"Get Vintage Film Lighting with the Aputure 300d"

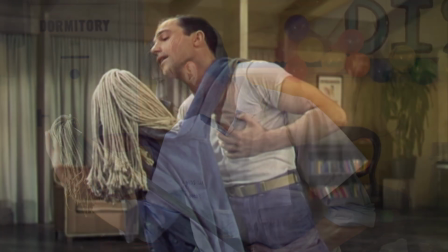In this video we're going to break down the process of using inspiration from other films to help light your film. We use the same process to light our short film The Asylum Groove and if you haven't seen it you can find it here. Welcome to the film look.
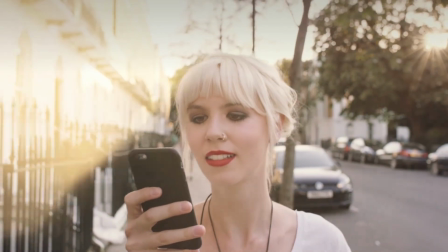Rocketstock's lightly pack Illuminate is a show way to impress your viewers.
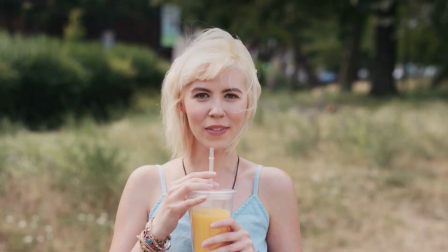Shot using digital cinema cameras in 4k it's an unbeatable way to lift your video to new cinematic heights. Just head over to rocketstock.com or click the link in the description below. First of all, you want to look for inspiration.
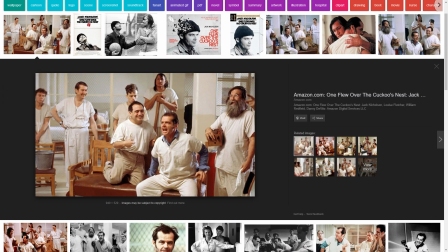Our short film is set loosely in the 70s and in an asylum, so a film that we took a lot of inspiration from was One Flew Over the Cuckoo's Nest.
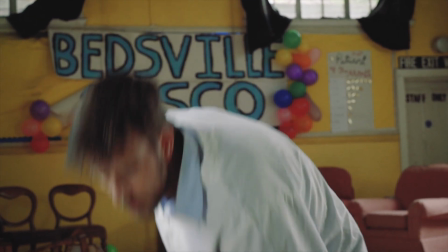You can see this in the costume our main character is wearing. We have a video about the costume right here if you want to check it out.
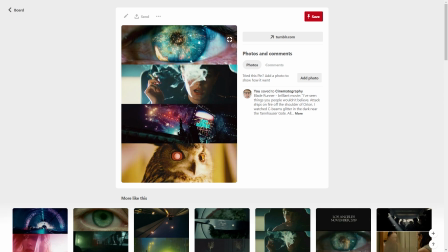You can create a mood board of images which have a similar look to the film you want to make. We took inspiration from films and other pieces of art we found online.
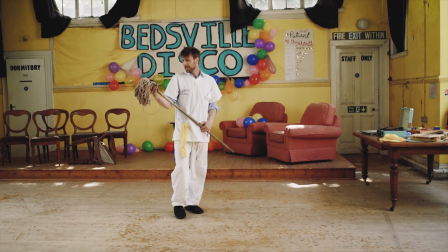This image of Gene Kelly in Thousand's Chia from 1943 inspired this shot, and this image inspired us to create the final shot in the film.
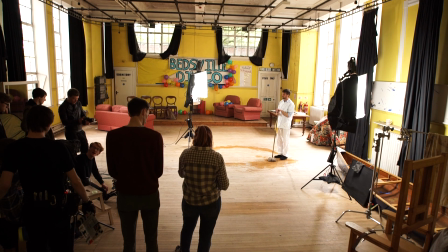Example images allow you to focus your attention and dial in the look of the film, so you can start to work on how you want to light it, design the costumes and how you would like your location to look. Now you have this inspiration, you can start to make creative choices to make those images your own.
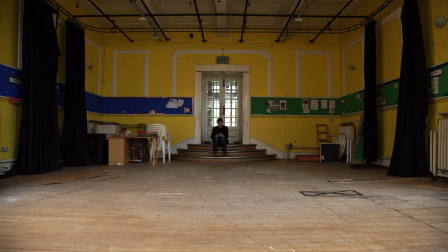The location we had for our film was an old assembly hall which had large windows that let in a lot of natural light.
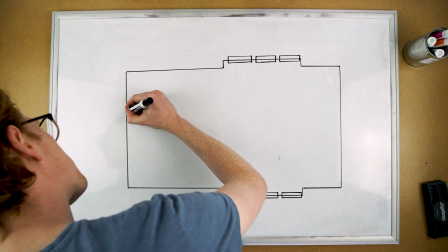This laid down the groundwork of how we were going to light the film, as we wanted to embrace as much of the natural light coming into the room as possible.
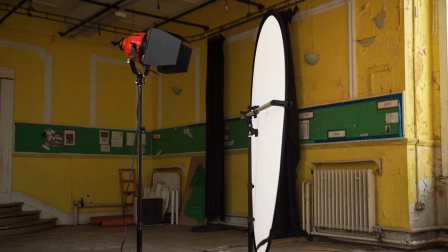It's not always possible, but if you can get into the location before the shoot and do some camera tests, it will allow you to work out how you're going to light your film.
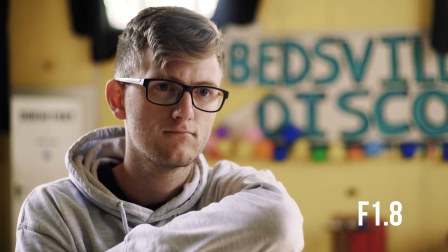One of the main creative choices we made was to shoot the film at F8.
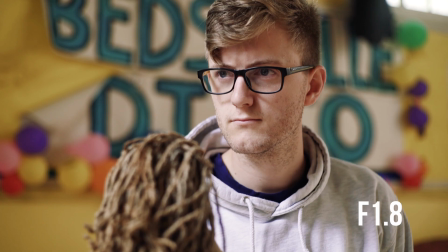This is because we wanted to show the detail of the location, as it was already old and grimy which suited the look of the film.
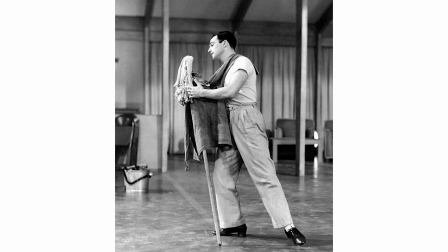This was another decision we made after looking at the reference images from films like A Thousand's Chia and One Flew Over the Cougar's Nest, both which had a deep focus.
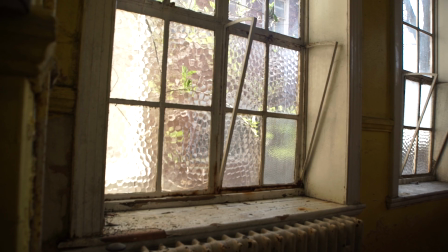Shooting that F8 also helped to prevent blowing out the window light which again allows the audience to see the old and grimy look of the location.
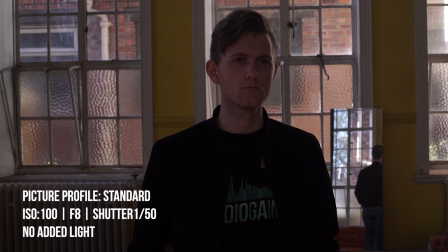One problem we did have shooting that F8 was that our subject was now underexposed so we did a camera test.
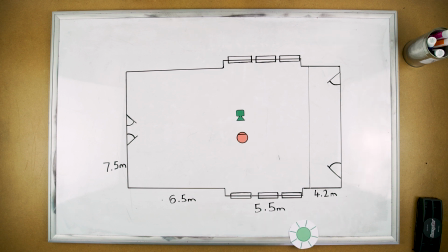We placed the subject in the middle of the room with the window behind them on a bright sunny day which was going to be the harshest lighting conditions we would encounter on the shooting day.
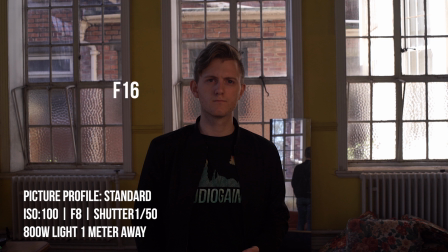By using a light meter it told us if we wanted to expose for the outside correctly we would have to shoot at an F-stop of F-16. and if we wanted to expose our subject correctly, we would have to shoot an f-stop of 5.6. This was a three-stop difference or a ratio to 8 to 1.
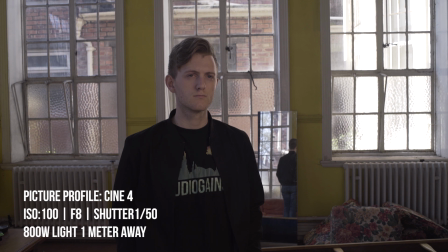To get a little bit more dynamic range, we decided to shoot in Cine 4, which give us a little bit more information when working in post. With all of this information, we worked out that all of the lights that we currently own would not be reliable or bright enough to light this scene.
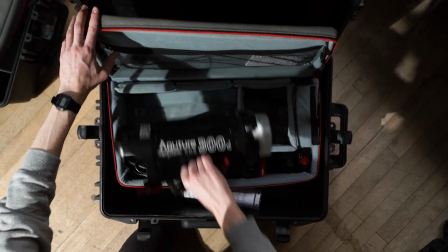We rented three Aputure 300Ds. These lights are rated at the equivalent of a 2k light and are set to 5500 Kelvin.
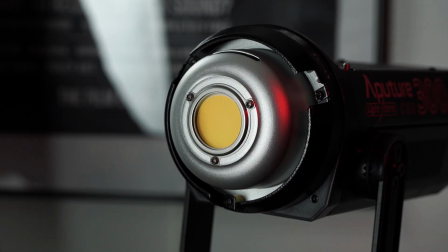One of the most versatile aspects of these lights is the bones mount attachment which is on the front of the light.
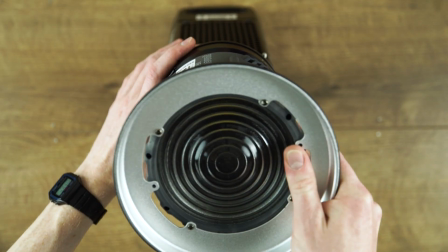The light comes with a reflector cone but we also attached a fenel which we used for this shot.
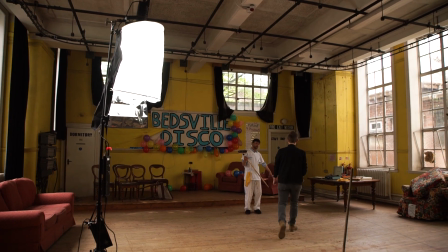The main attachment we used was a space light which essentially works the same as a china lantern.
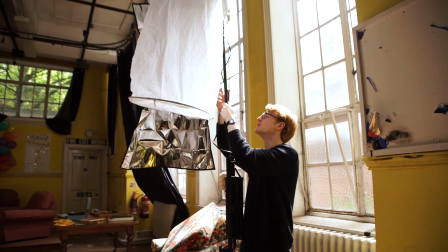We put the lights high up on stands and angled them down so the space light could hang down and spread the light evenly.
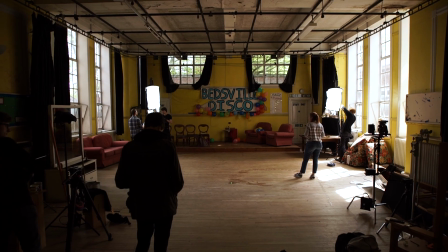We positioned the lights in front of the windows so the light would be coming from the same direction the daylight was.
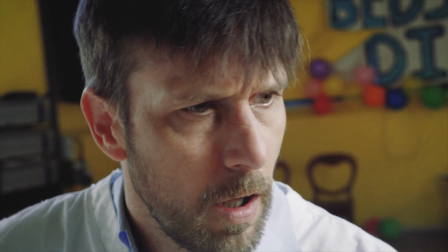Now the light was evenly spread it brought up the exposure in the room and created enough light so our subject was correctly exposed
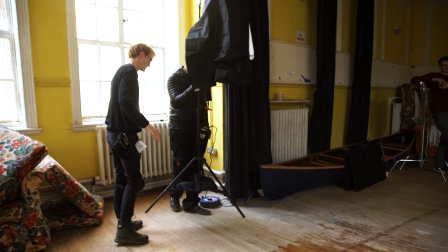Everything at this point was very even so to add a little contrast the space lights come with flags Which can be clipped onto the space light.
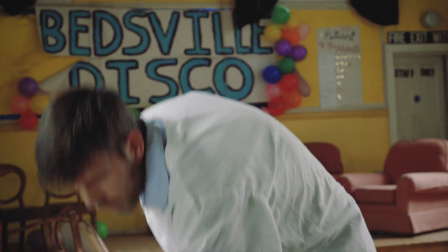We use them to block the light from hitting the background Therefore creating a contrast between our subject and background which makes him pop on screen
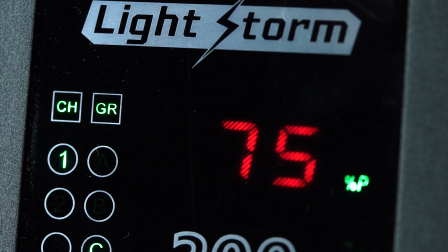throughout the shoot We even move the lights closer to our actor or dim them down to get the correct exposure The lights come with a remote which allows
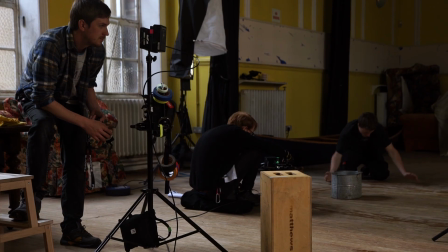you to control each light from one remote, meaning you can dim and turn them off wirelessly.
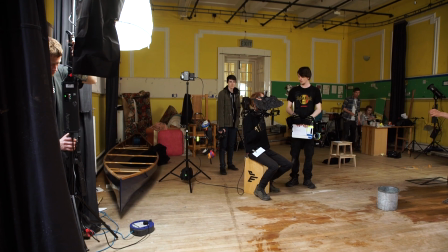The lighting setup we used for this film was super versatile. We could move the lights wherever we needed and they give off a lot of soft light.
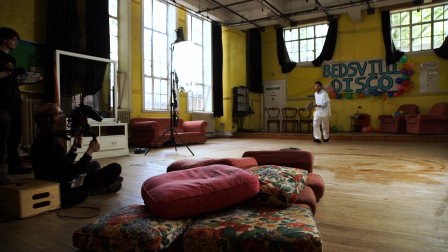Being so flexible allowed each setup to be set up quickly and saved time on set, which was important as we shot this film in a day and a half.
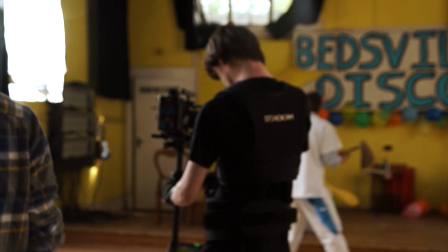Taking inspiration from other films and artwork really inspired us when lighting this film and it can do the same thing for you.